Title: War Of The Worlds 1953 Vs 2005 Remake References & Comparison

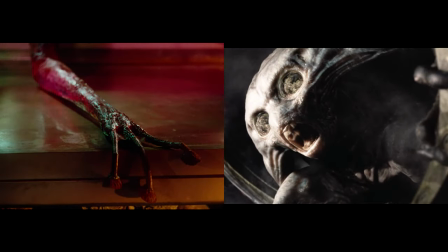487s
I also prefer how the original doesn't do this,
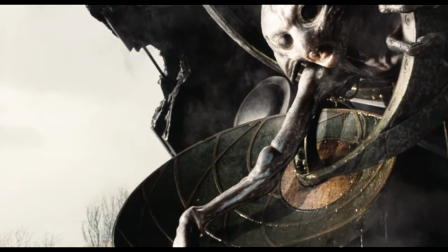490s
not actually showing the whole of the alien creature so the audience only sees the arm,
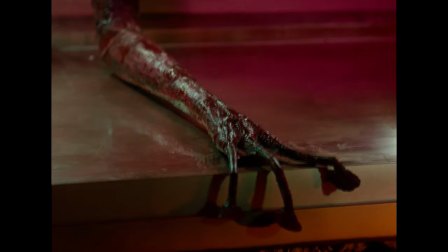496s
it makes it vastly more enigmatic and is a massive reason why it's such an iconic scene and an iconic image I think,
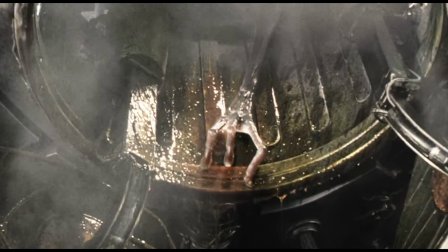505s
which is surely why they decided to remake it so precisely in the 2005 version, which is quite nice to be fair.
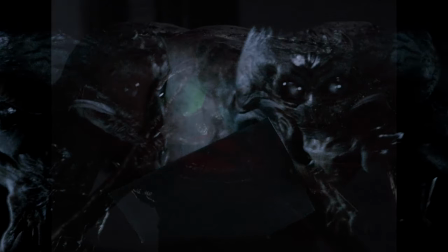514s
I really like how, although the design of the aliens is drastically different between the films,
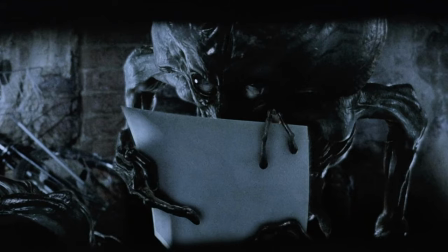519s
their arms are extremely similar, which I've always assumed was just so they could replicate this scene.
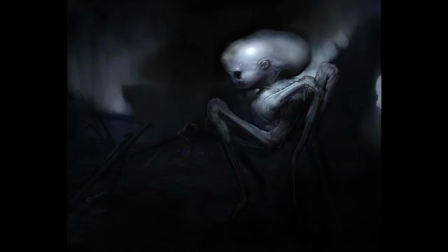527s
They probably said to the designers, okay, you can do whatever you like with the aliens,
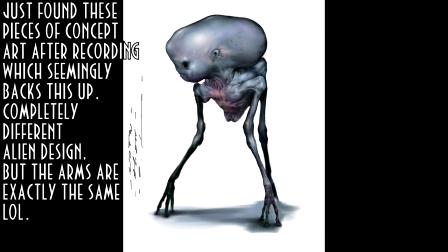531s
so long as the hands are basically exactly the same, because we need to do that iconic bit at the end.
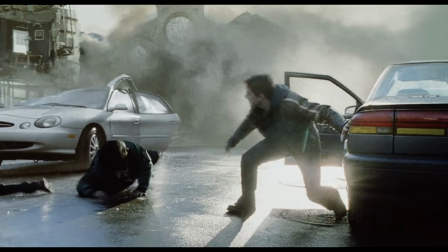536s
This is shown further by the fact that the theatrical release poster for the 2005 movie
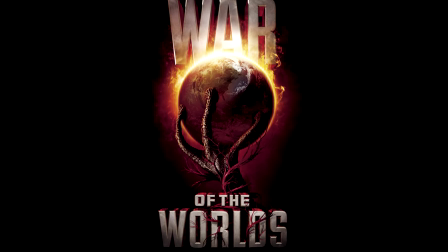542s
likewise utilises a giant version of this same hand grasping out at the earth,
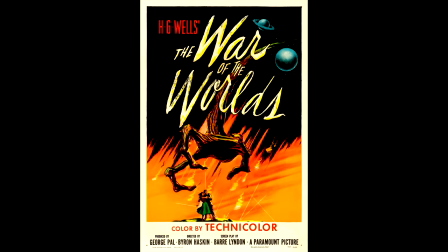548s
which is exactly what the theatrical release poster for the 1953 film also does,
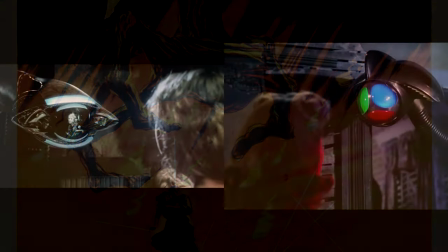555s
which is pretty astonishing.
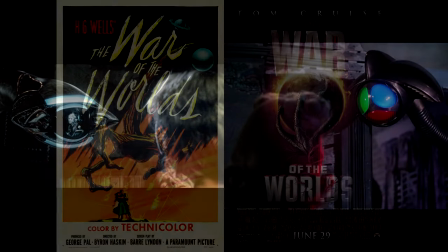556s
That's not just the film itself references the original film, but the poster references the original poster as well. They directly mirror each other, which is pretty cool. Although it's worth pointing out that the 2005 poster is actually
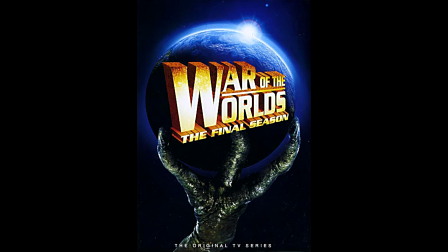573s
seemingly based more on the 1988 TV series sequel
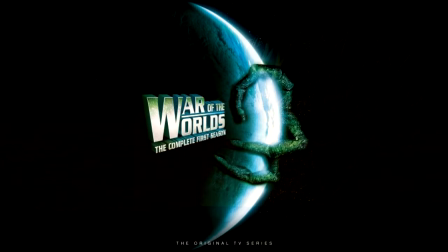578s
to the 1953 film that evolved the giant alien hand marketing
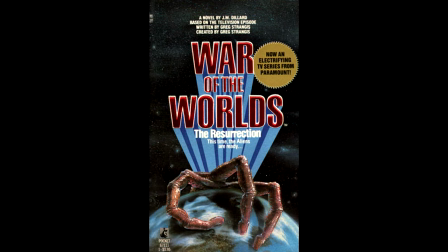583s
concept to specifically be giant alien hand clutching the earth.
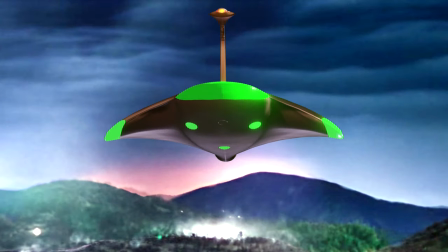588s
There's also some interesting details about the effort the 1953 film went to in
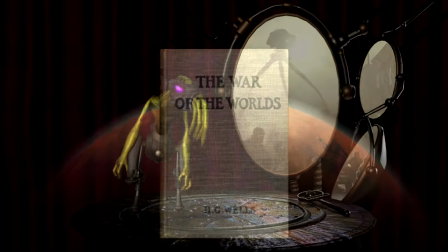594s
order to increase its faithfulness to the source material that you can watch by clicking this video here.